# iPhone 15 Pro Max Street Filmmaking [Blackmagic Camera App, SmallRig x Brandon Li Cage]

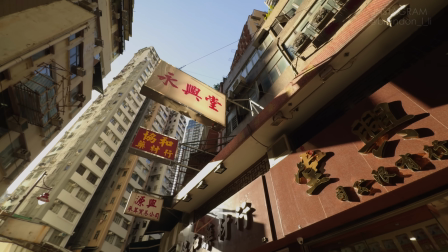[0:00]
Hey, what's up? I'm Brandon Lee, and today's gonna be a video about getting creative shots with the iPhone using my new cage that I developed in collaboration with SmallRig. So I'm here with my buddy Jazzy Salona, who is an amazing creator on Instagram. He does lifestyle neighborhood reels about different cities that he visits.
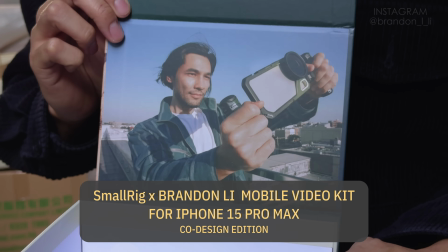[0:15]
So here is the all-new cage that I developed with SmallRig.
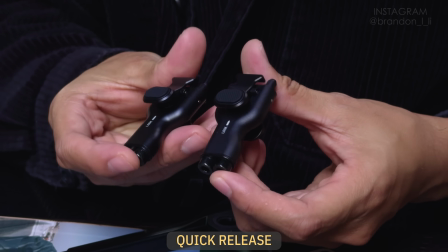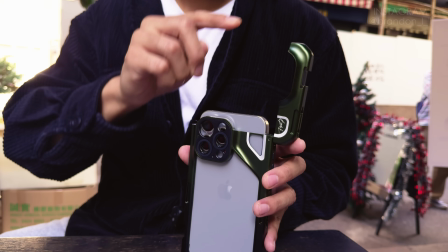Now we got two cages and our friend Angel is here. We're gonna go all around the city and we're gonna get a bunch of really cool shots with the cage. What's up? My name is Lev and I'm creating things in South Korea. So thank you so much for having me.
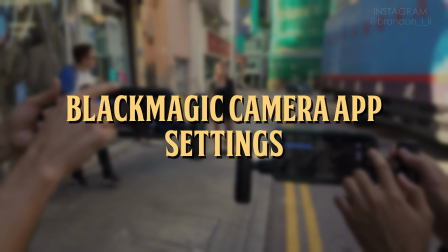[0:48]
I'm a huge fan and keep on. Let's set up our recording.
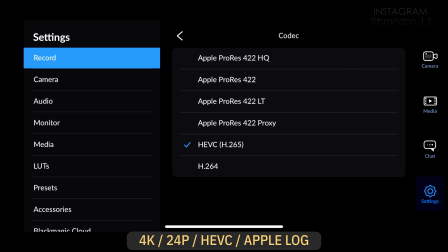[0:53]
So we're gonna go to record, codec, HEVC, Apple Log HDR, 4K.
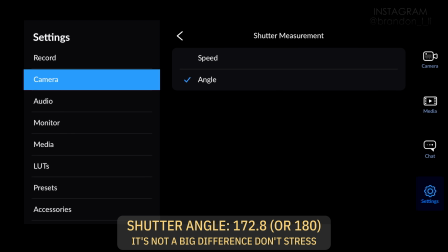[1:00]
So we're gonna choose shutter angle instead of speed, right? Let me go back to camera.
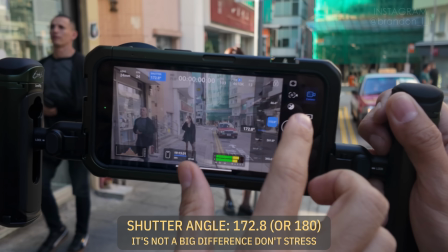[1:05]
Shutter is 172.8. I'm gonna lock it right there.
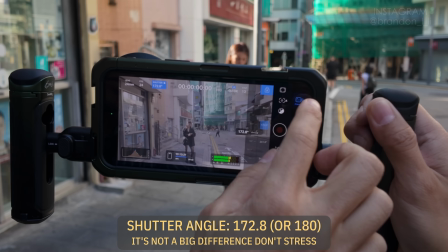[1:09]
So now your shutter speed will always be the correct 172.8 or 180 degree, whatever you prefer, shutter angle.
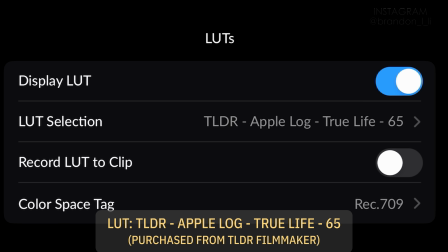[1:16]
When you go to LUTs, you can select a LUT to preview with. TLDR, Apple Log, True Life 65, that's my LUT of choice.
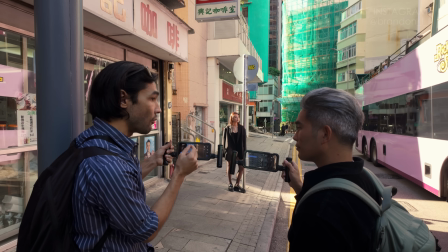[1:24]
So I use it for previewing and reviewing, but not while I'm shooting, because it causes a delay on the image.
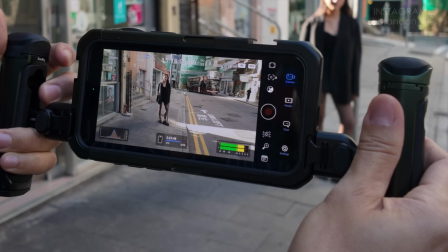[1:30]
So I'm gonna turn on my LUT right now, and then I adjust my exposure with the LUT enabled. So if I want to adjust the brightness of my image, I just adjust the ND filter like this. You don't adjust your other settings, you just turn your ND.
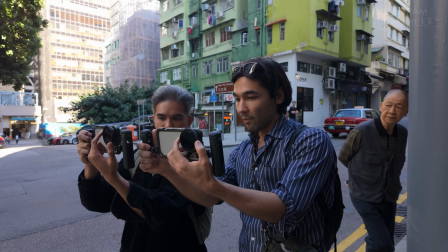[1:41]
I just make sure that my highlights aren't blowing out.
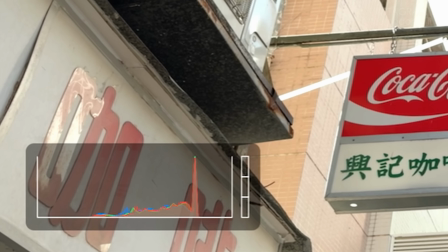[1:46]
A blown out highlight looks like a tall line on the right side of the histogram.
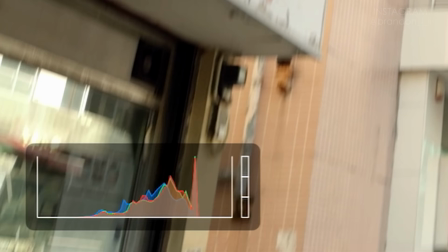[1:52]
So yeah, that's a blown out highlight. So now there are no blown out highlights down here.
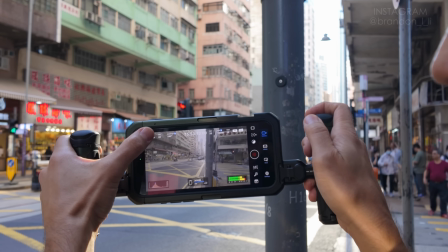[1:59]
When I'm shooting, I'm constantly using my thumb to tap and switch lenses like that.
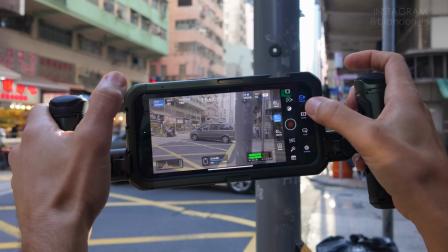[2:03]
So tap here, switch out, 5x,
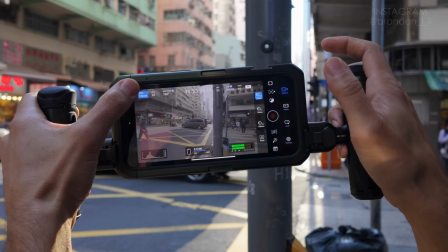[2:07]
1x, 0.5x, whatever, and then tap here again, and then I start shooting.
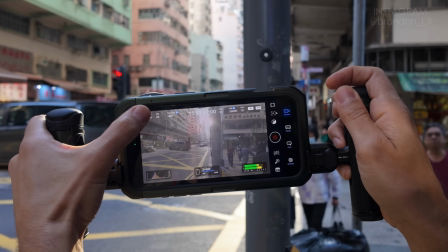[2:12]
So that's one great thing about using the cage, is that I can quickly access my controls just by tapping with my thumb.
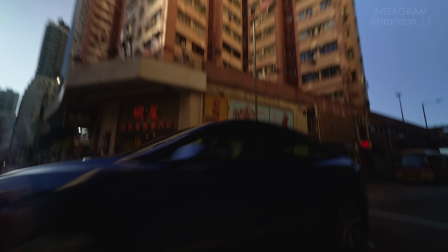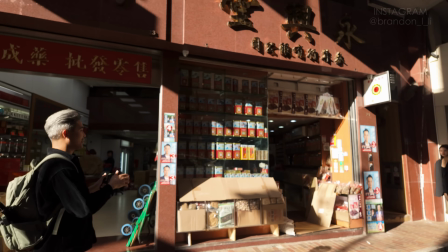[2:26] You can follow the camera, okay? You turn in the middle.
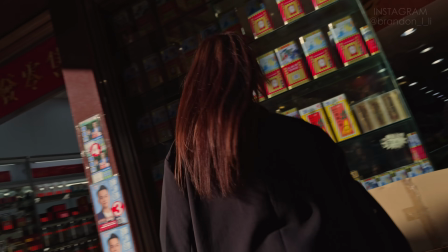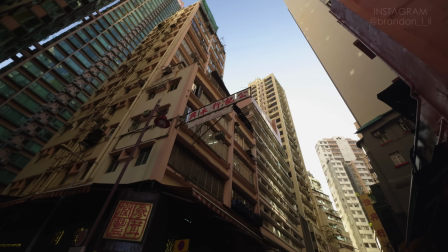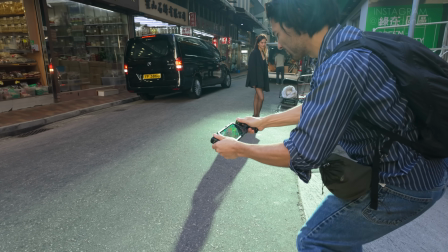[2:41]
So you notice when I'm walking with the cage, I'm doing a ninja walk. I'm doing that really steady, slow, smooth walk that I do with gimbals.
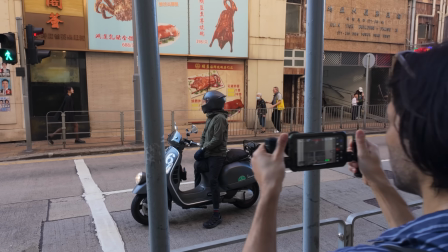[2:49]
You should pretend you're carrying a cup of water and you don't want to make the water slosh back and forth as you walk.
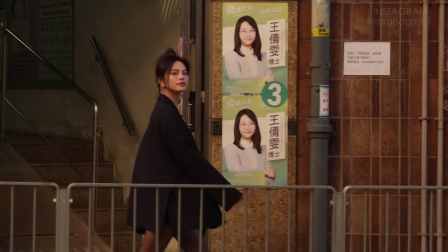[2:55]
So try to keep a very even level, try to keep your shoulders level, and just move going heel toe, in as fluid of a motion as possible.
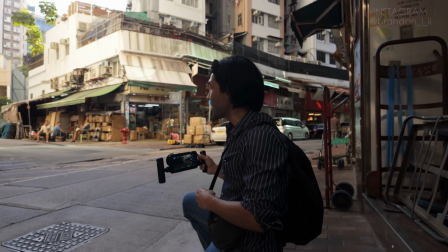[3:06]
One thing I like to do when I'm filming a street is I use the vehicles as sort of a wipe element.
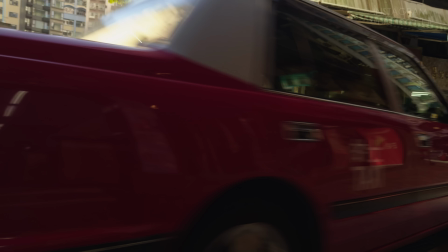[3:11]
I could wait for a car to pass, and then the car will sort of obscure the frame and reveal the scene behind it when the car passes.
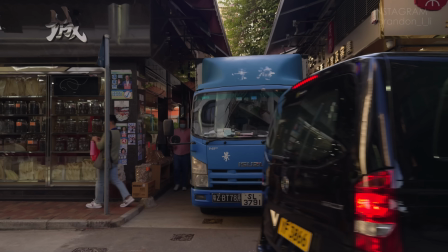[3:20]
So it'll feel like the car brings us into the scene.
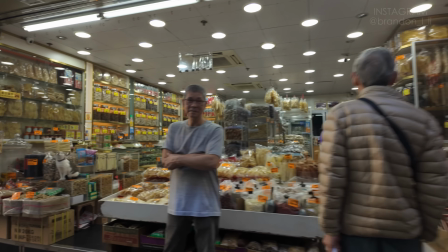[3:25]
These are called cats of Hong Kong, like Saimpun. They are all over fish dried markets. Yes. Hong Kong is a beautiful city because it has so many different reflective surfaces. So you're not just getting sunlight and shadow, you're getting sunlight and like 10 different kinds of reflected light that make it feel more 3D.
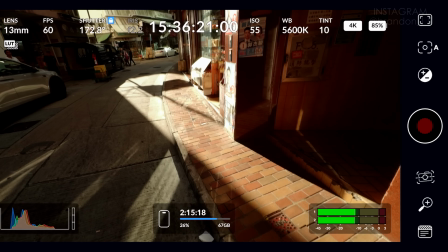[3:46]
When I see a beautiful shaft of light like this here, instead of just filming it straight on, what I like to do is Dutch angle.
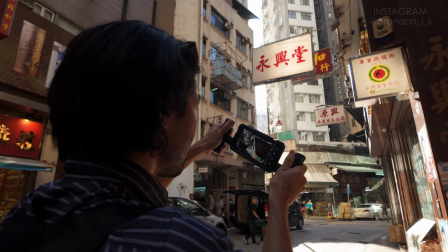[3:52]
So I'm tilting the phone so that I get more of the light in the shot. Jazzy is actually an expert in filming Hong Kong. I've already memorized the timings of when and where can I see the sun on a certain period of time.
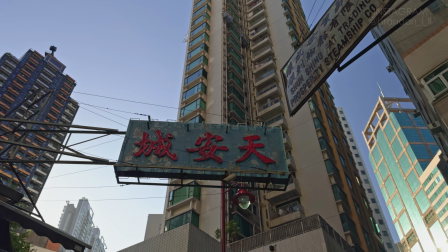[4:09]
2 p.m. is probably the best to shoot streets because you can see the sun from above and it's really lighting up the streets well.
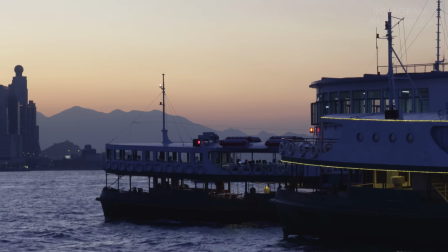[4:17]
So then what do you do as the afternoon goes on? Where do you go? I go to the harbor. I try to follow where the sun is.
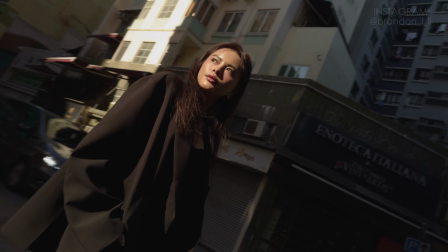[4:23]
Do you color grade your iPhone footage? I do color grade it in terms of white balance.
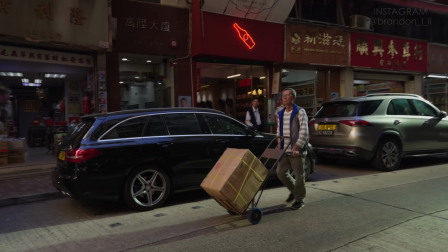[4:28]
I try to balance it, making it more warm, but I try to make sure that I don't really change the whole color of the video. Just a white balance, yeah. But do you use a LUT? Because everyone wants to buy your LUT, right? Yeah. They want to know if you have a LUT for sale. Yeah, it's actually funny because they're asking for LUTs, but I don't really have any LUTs.
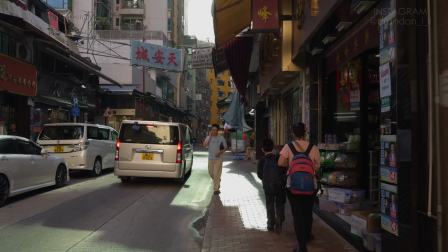[4:47]
You don't have a LUT? No, I don't have a LUT. Here's a quick tip for finding good light as you're walking around.
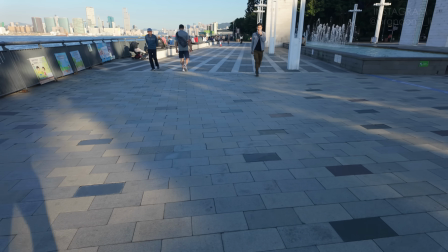[4:54]
look on the ground. Look for the little bright spots on the ground where the sun's hitting or some reflections hitting.
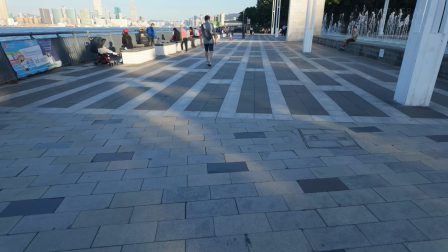[5:00]
Those are the spots where you're gonna get good light on your subject. Let's do a crossover.
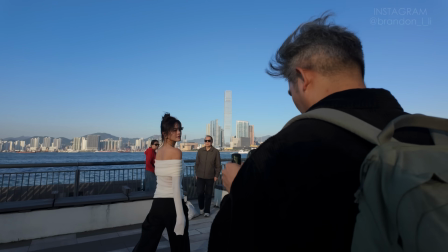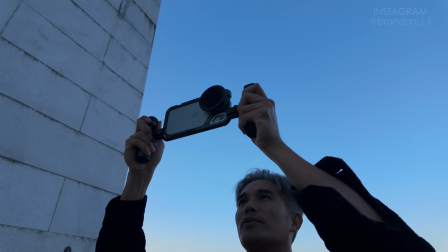[5:12]
1, 2, 3, action.
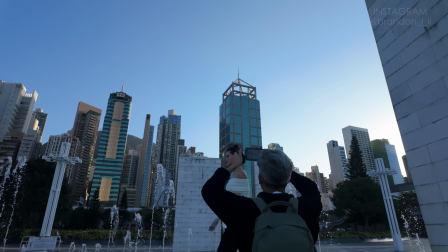We got one more little shaft of light right here. I'm gonna try to work with that, make some sort of a moving camera shot out of this.
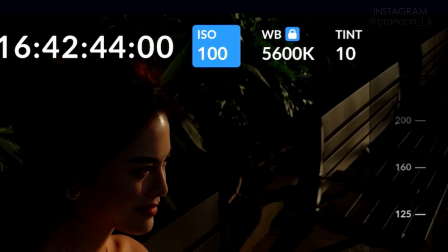[5:31]
60 frames a second here. Always double check your ISO. It's very easy to accidentally use a higher ISO than you actually need.
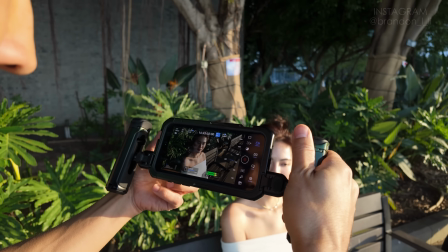[5:38]
Now I'm rotating my VND to get the proper exposure. Just barely keeping the highlights from blowing out.
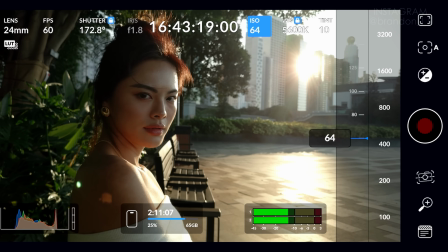[5:45]
Looking at my histogram to get that exposure. But you see that annoying little iPhone lens flare right there?
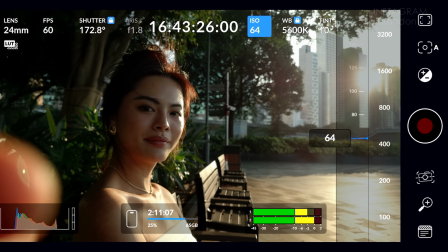[5:52]
Yeah. That gives away that I shot this on a phone, so I'm going to carefully choose my angle to avoid showing sparkle flare.
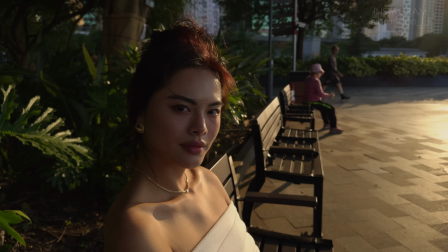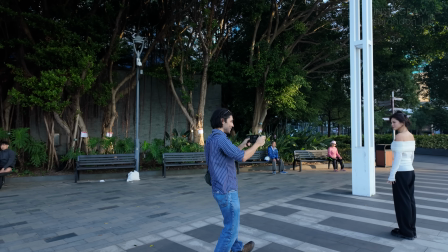[6:05]
Three, two, one, walking.
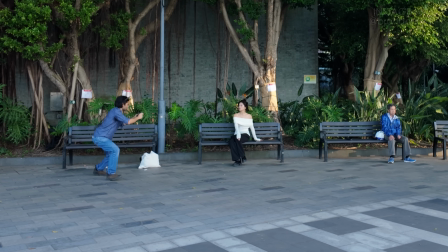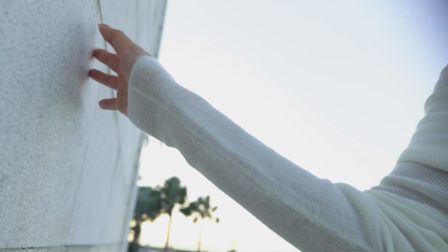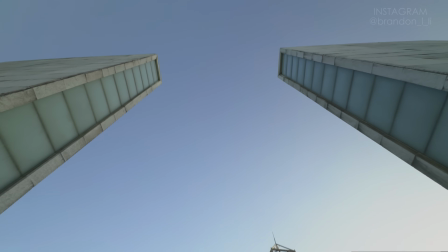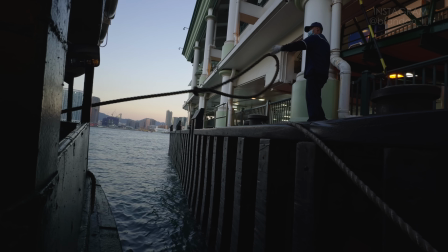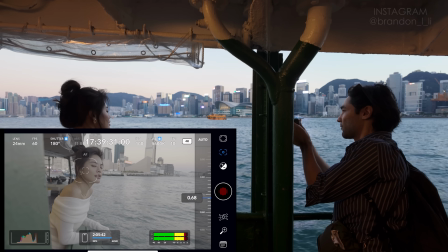[6:53]
So here I'm going to manual focus, going to tap on your face to focus, just like that. Okay, we got our focus locked.
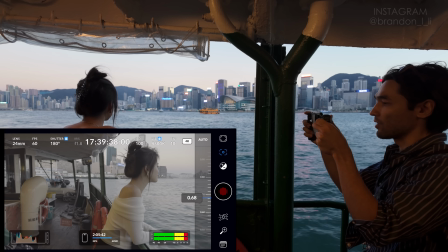[6:59]
Shutter 180 degrees, 60 frames a second, and we're just going to pass by. So take a step back, and you're just going to lean out and take a look out that way.
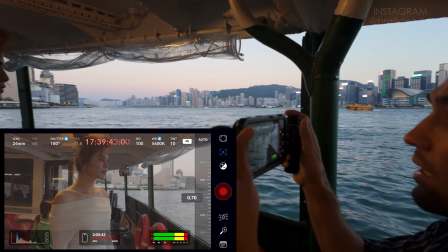[7:07]
Okay, 3, 2, 1, walk.
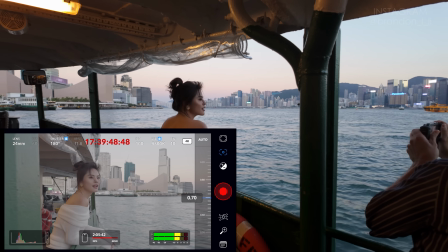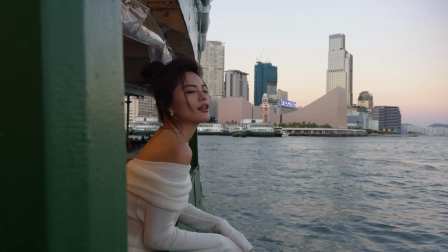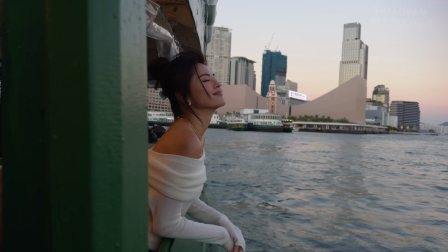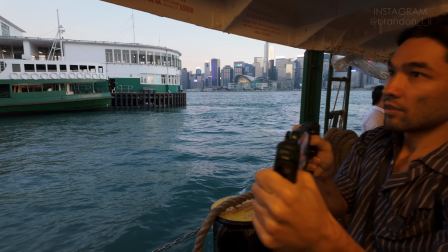[7:25]
Keep looking out.
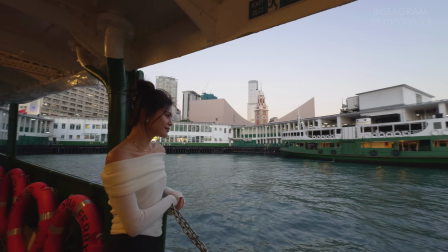Last few minutes of light here. It's dusk. Jazzy and I are going to get a few more shots before nighttime settles in.
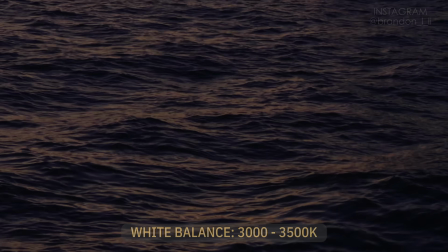[7:37]
So when I'm filming dusk, I love to have my white balance between 3000 to 3500.
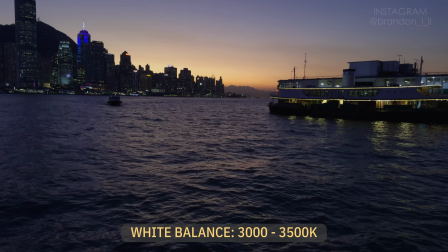[7:44]
That way it will give me a purplish blue look, just like what I see right now.
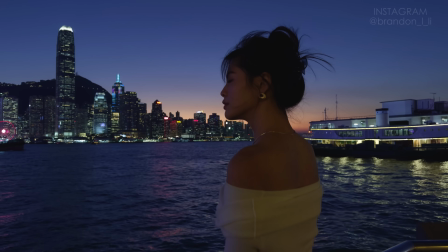You ever visit Hong Kong and you're here around dusk time? Be on the lookout for the junk.
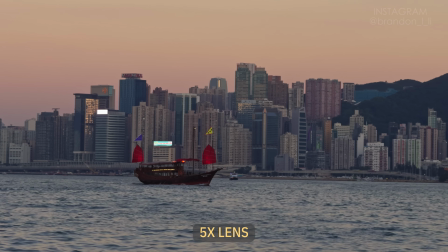[8:00]
The junk is that old-time Chinese-looking boat that has the red sails.
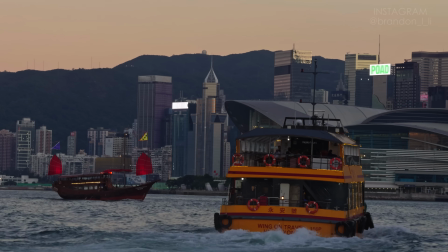[8:04]
There's actually only one of them, maybe two. I think just one. Still in use around here.
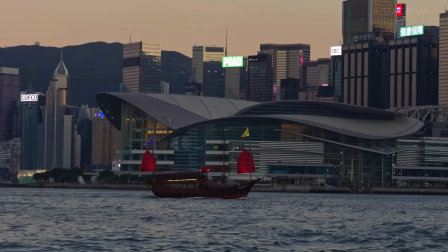[8:09]
Look around the harbor, look for the red sails, and get a shot of that famous boat. All right, it's been a really awesome shoot.